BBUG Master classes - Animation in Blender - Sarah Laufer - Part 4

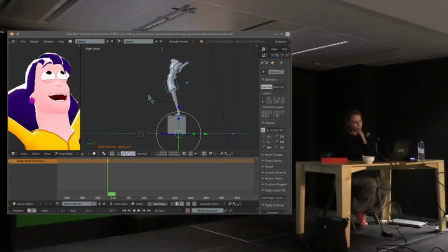1500s
Donc, il y a des choses qui sont bien automatiques, Par exemple, quand, le fait que quand on bouge le regard,
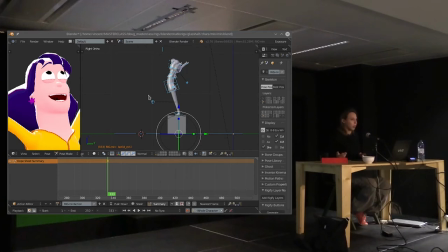1513s
notre paupière du dessus suit. Pourquoi c'est intéressant d'avoir ce genre d'automatisme? Parce que la position de la paupière par rapport à notre iris
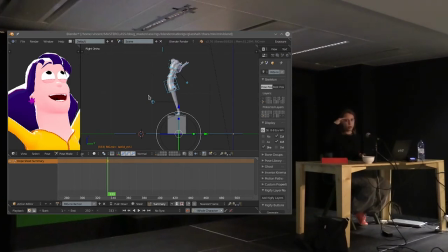1529s
a un impact émotionnel. C'est-à-dire que si votre paupière est juste posée sur votre iris, je vais le faire ici, je vais faire une autre pause.
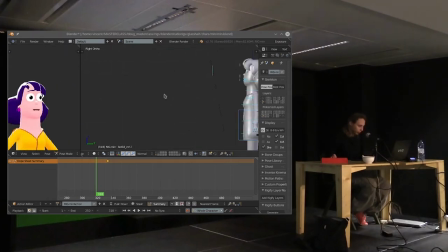1542s
Ici, pour vous faire la démonstration.
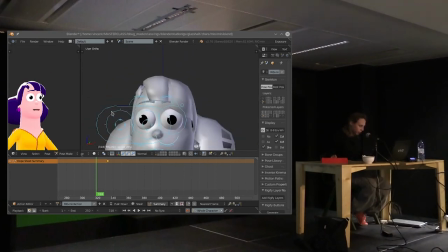1547s
Attends, on va enlever le strabisme.
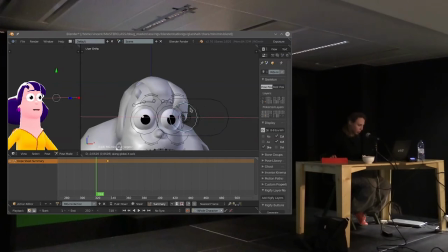1552s
Je ne supporte pas ce strabisme.
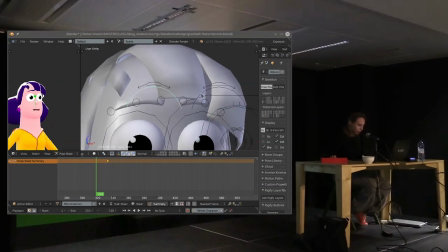1557s
Alors, ça c'est vraiment quelque chose que j'ai appris avec le temps.
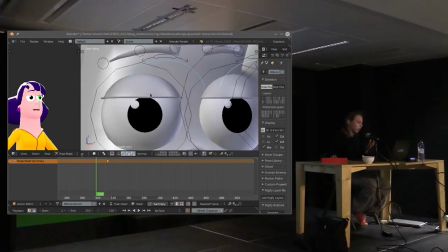1565s
Donc la position de la paupière supérieure par rapport à l'iris a un énorme impact émotionnel.
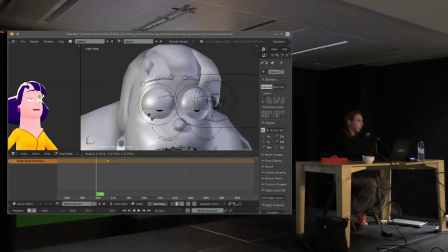1574s
Si on a plus c'est fermé en fait, moins le sujet porte de l'attention à ce qu'il est en train de regarder, tout simplement.
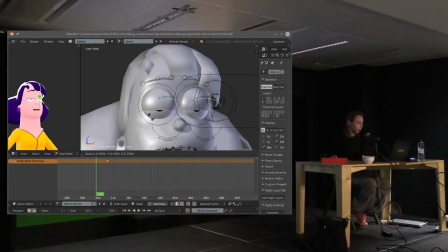1589s
C'est attentif ou pas attentif. Donc là, elle en a rien à foutre. Alors, un peu plus. Là, c'est normal attentif. Là, c'est plus attentif.
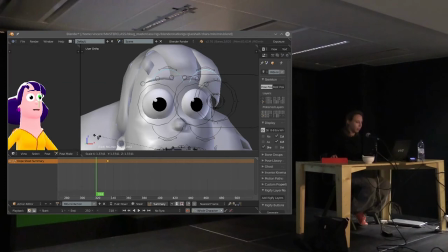1605s
Et là, c'est très attentif. Ok ? Alors, pourquoi je parle de ça ? Le fait, il y a beaucoup de rires qui ont comme automatisme que quand les yeux se baissent, la paupière se baisse aussi.
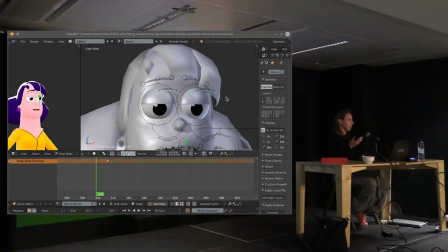1621s
Et c'est tout simple en fait. C'est que le problème, c'est que si par exemple je suis plus ou moins normal, j'ai juste ma paupière qui se pose sur mon iris, donc je suis en état normal, et puis je regarde mon verre, et ma paupière elle reste là. Voilà. Donc
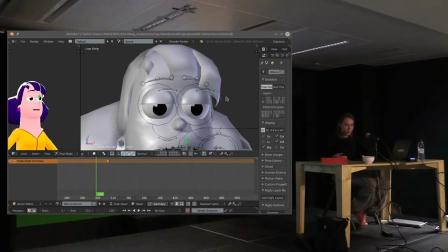1645s
tout d'un coup, mon expression va changer juste parce que j'ai regardé mon verre. Et ça, c'est pas terrible. Donc, c'est très important. Notre paupière suit le regard, et étant donné qu'elle a un but émotionnel,
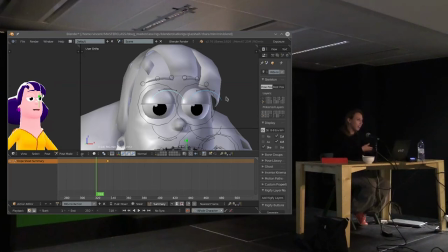1662s
enfin, elle a un impact émotionnel, c'est important de garder notre état émotionnel, peu importe là où on regarde. Donc, ça, c'est un genre d'automatisme que j'aime bien, en général, qu'on n'a pas ici, mais qu'il faut garder en tête.
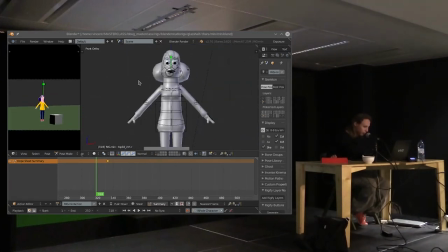1681s
Donc, moi, j'allais faire ma pause de début, où elle va regarder le cube. En gros, elle va faire « Hmm, il y a un cube. »
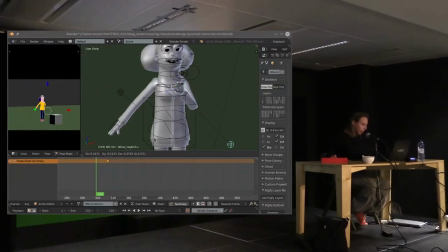1697s
Donc, alors, ici, on va faire entrer en jeu
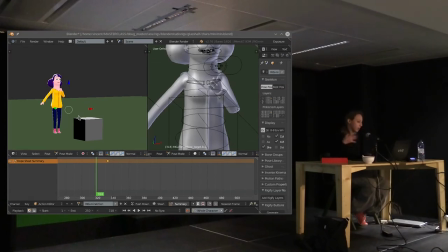1706s
principes d'animation. C'est-à-dire que là, maintenant, il va falloir que je fasse une pause, pas seulement de « je suis content », donc la seule chose qui m'importe, c'est que la ligne d'action exprime « je suis content ». Maintenant, c'est « je regarde un cube ». Donc maintenant, il y a un centre d'attention, un centre d'intérêt. Donc ça, c'est un autre principe d'animation. C'est le centre d'intérêt.
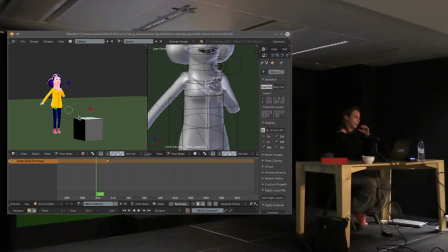1725s
C'est où, vers quoi se dirige l'action. Donc vers le cube. Donc là, quand il va falloir que je fasse un choix de pause, ma ligne d'action doit, d'une certaine façon,
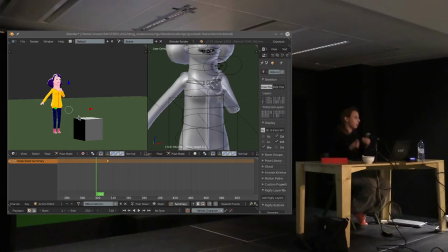1743s
pointer vers le cube pour que la personne, directement, puisse comprendre qu'il s'agit d'un cube.